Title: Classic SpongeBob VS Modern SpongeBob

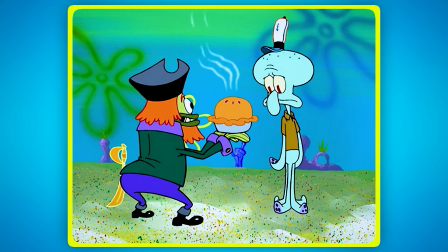This episode is comedy gold because it works on multiple levels. You've got Squidward accidentally buying an explosive pie from pirates, thinking SpongeBob ate it,
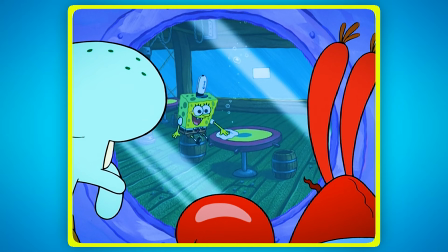and spending the whole day trying to make SpongeBob's last hours meaningful. The humor comes from the dramatic irony.
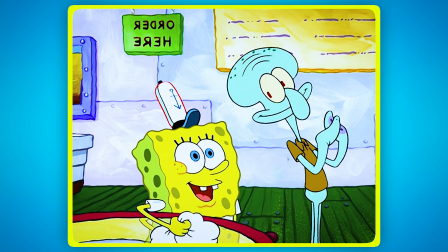We know SpongeBob never actually ate the pie, but watching Squidward's guilt drive him to actually care about SpongeBob is both hilarious and touching.
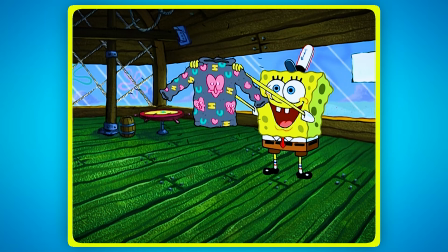The jokes in this episode are smart. When SpongeBob makes Squidward a sweater out of his own eyelashes, it's gross but endearing.
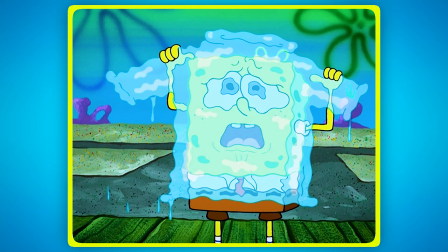When he makes another one out of his tears, it's absurd but still grounded in SpongeBob's genuine love for his friend.
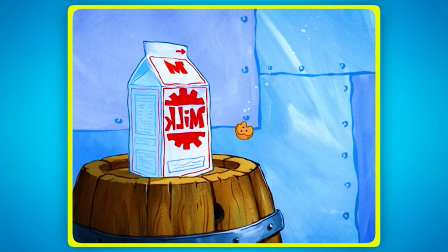The comedy builds naturally from the characters and their relationships. Even the slapstick, like Mr. Krabs getting blown up by a tiny crumb, serves the story and feels earned.
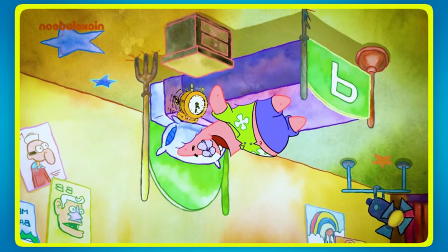Now compare that to Patathon from The Patrick Star Show.
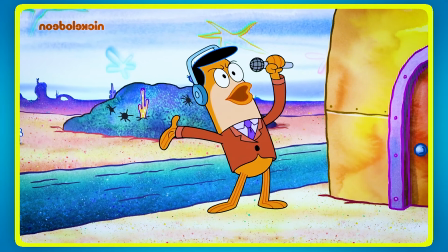This episode is basically disconnected segments loosely tied together by a telethon premise.
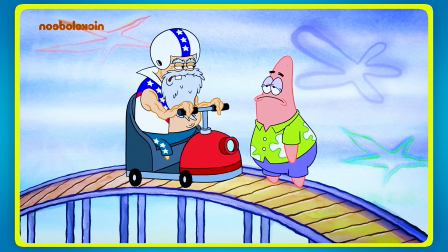You've got Patrick hosting a fundraiser for snails who can't dance, which sounds promising, but then it just devolves into random bits.
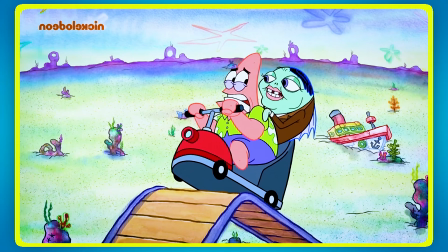There's a Frankenstein parody with Dr. Plankenstein that has nothing to do with anything.
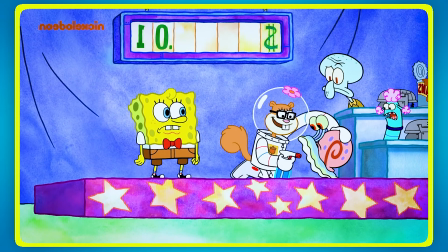Sandy keeps barging in with increasingly ridiculous inventions that don't work. Grand Pat does some over-the-top stunt that makes no sense.
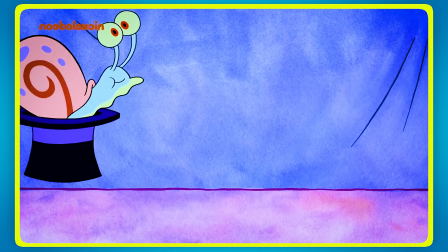The humor in Patathon relies entirely on being weird for the sake of being weird.
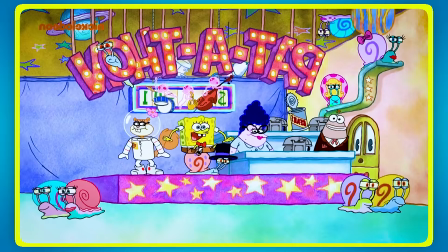There's just random visual gags and loud sound effects. It's like they thought kids like crazy stuff,
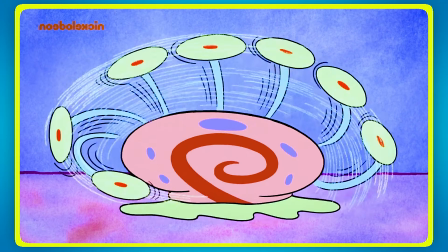and completely forgot that the original show worked because it had heart underneath all the silliness.
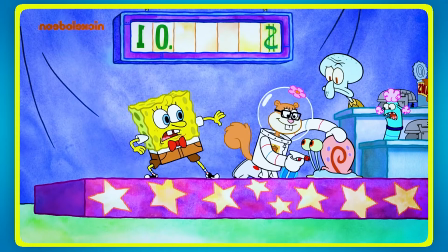Classic SpongeBob understood that the best comedy comes from character.
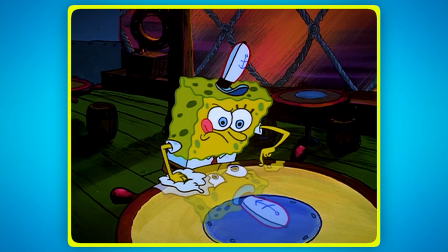SpongeBob's optimism was the engine that drove most of the show's funniest moments.
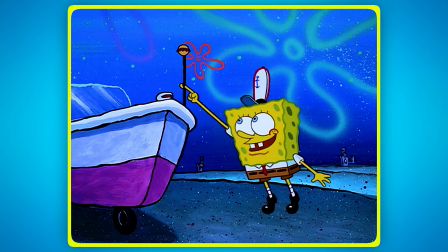His innocent misunderstandings, his earnest attempts to help people, his childlike wonder at the world,
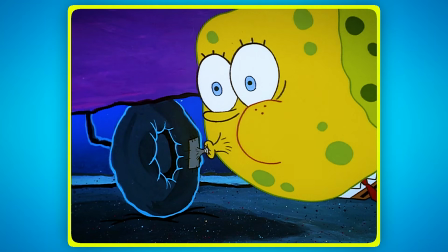these traits created natural comedy situations that felt authentic.
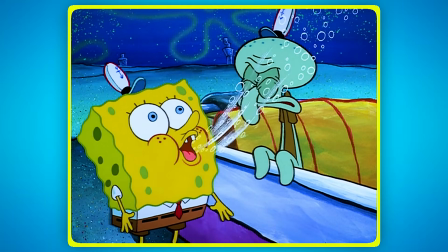Modern SpongeBob seems to think louder equals funnier.
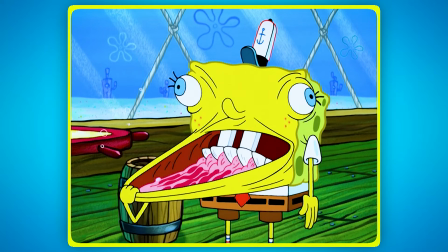Instead of SpongeBob's sweet naivety causing gentle chaos, now he's just screaming and doing random things.
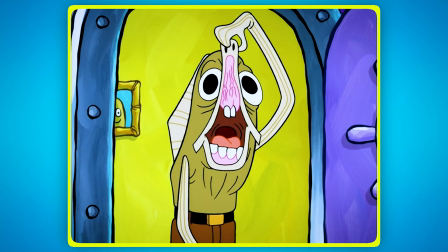The subtlety is gone. The wordplay is gone. The clever visual gags that adults could appreciate alongside kids, also gone.
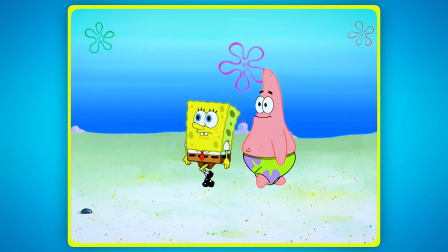Classic SpongeBob takes this one easily.
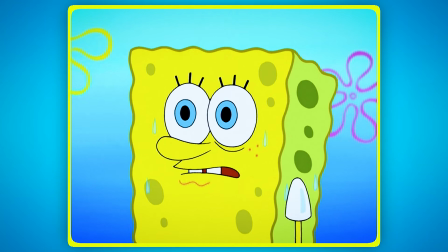The difference between smart comedy and random noise is impossible to ignore, as the humor went from clever character moments to random chaos.
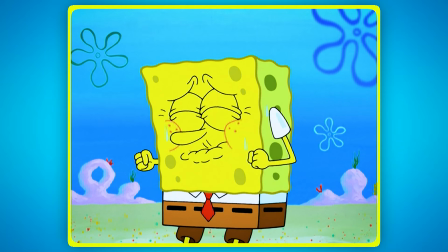The storytelling moved from simple, effective plots to disconnected, pointless gags.
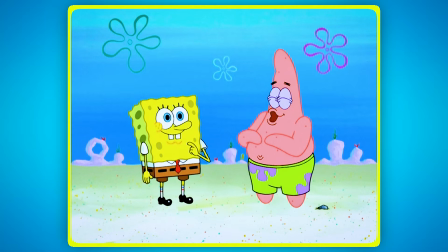Now let's look at which was actually better at storytelling. Classic SpongeBob understood something crucial.
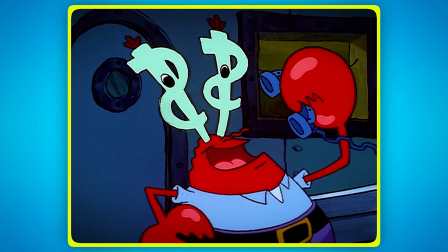The best plots come from character. Take Graveyard Shift from Season 2.
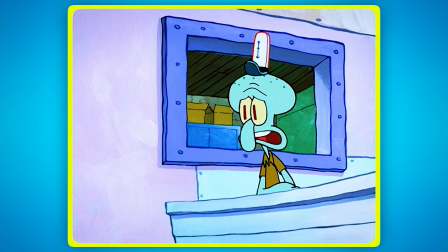The entire episode springs from one simple premise: SpongeBob and Squidward working the night shift at the Krusty Krab.
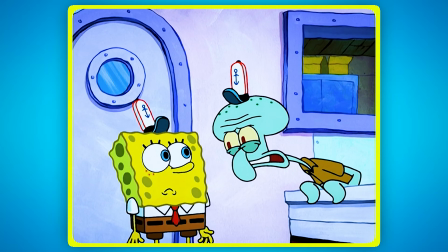That's it. Just two characters we know and love, thrown into a slightly unusual situation.
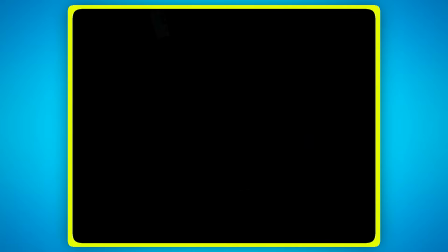What makes Graveyard Shift brilliant is how it builds tension through character dynamics.
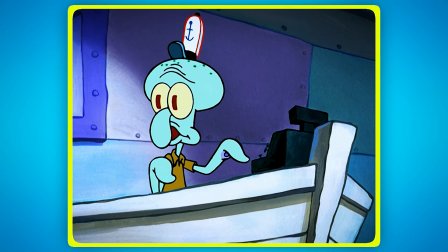Squidward, annoyed and looking for entertainment, tells SpongeBob a scary story about hash-slinging slasher.
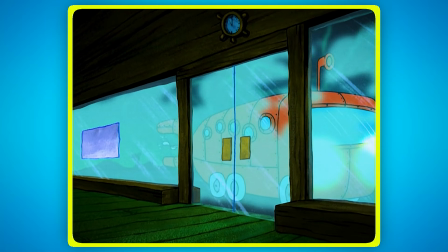The horror comes from SpongeBob's genuine fear and Squidward's growing realization that his made-up story might be coming true.
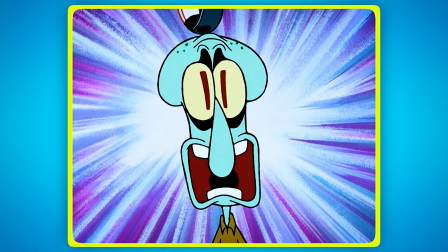Every plot point serves the characters: SpongeBob's innocence,
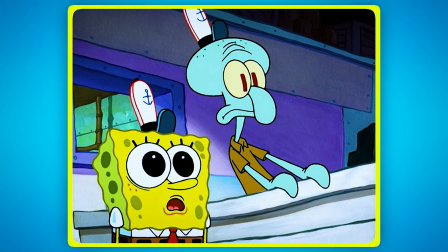Squidward's cynicism turning to terror, and their reluctant bond when facing danger together.
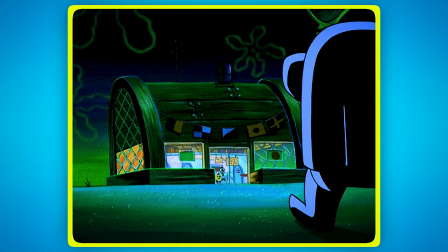The episode has structure. It builds suspense methodically through the three signs: flickering lights, silent phone calls, and the mysterious bus.
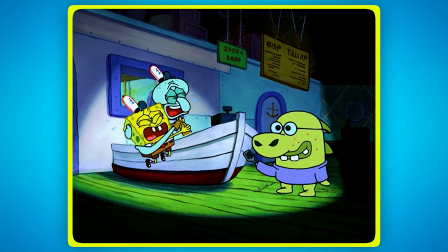When the slasher finally arrives, the reveal that he's just a nervous job applicant is both funny and satisfying because it resolves the tension in a way that makes sense.
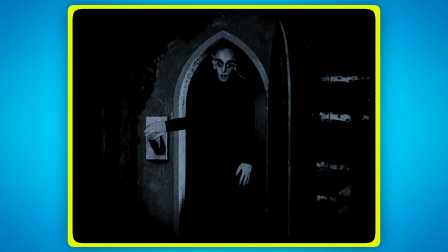And Nosferatu flickering the lights? Pure genius. A visual gag that doesn't overshadow the main story.
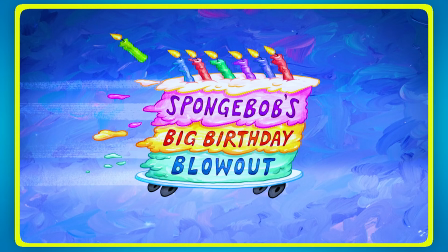Now compare that to SpongeBob's Big Birthday Blowout from Season 12.
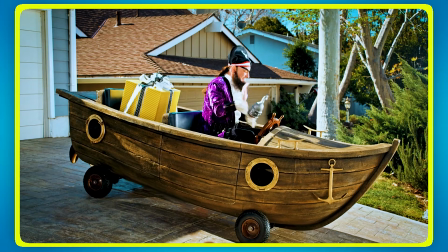This 44-minute special throws everything at the wall: live-action sequences, celebrity cameos,
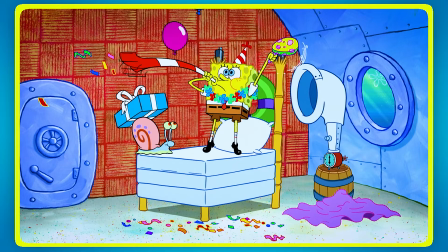surface world adventures, elaborate party planning subplot, and Patchy the Pirate traveling across the country.
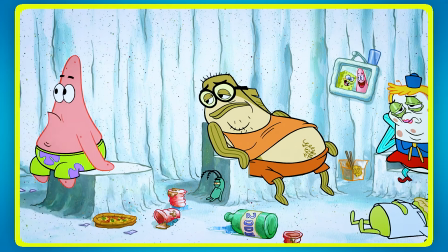It's about 6 different stories crammed together with no emotional through line.
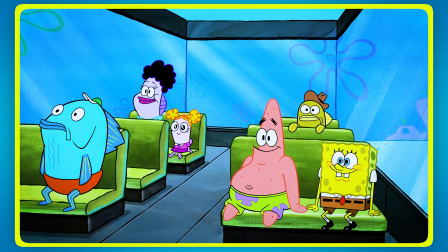The problem is that none of these elaborate setups serve the characters. SpongeBob goes to the surface world, but we don't learn anything new about him.
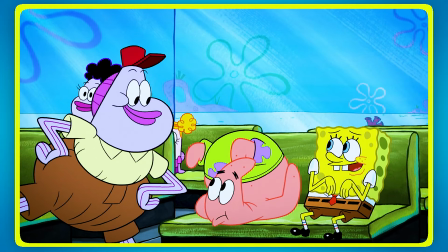The party planning creates chaos, but it doesn't reveal anything meaningful about his relationships.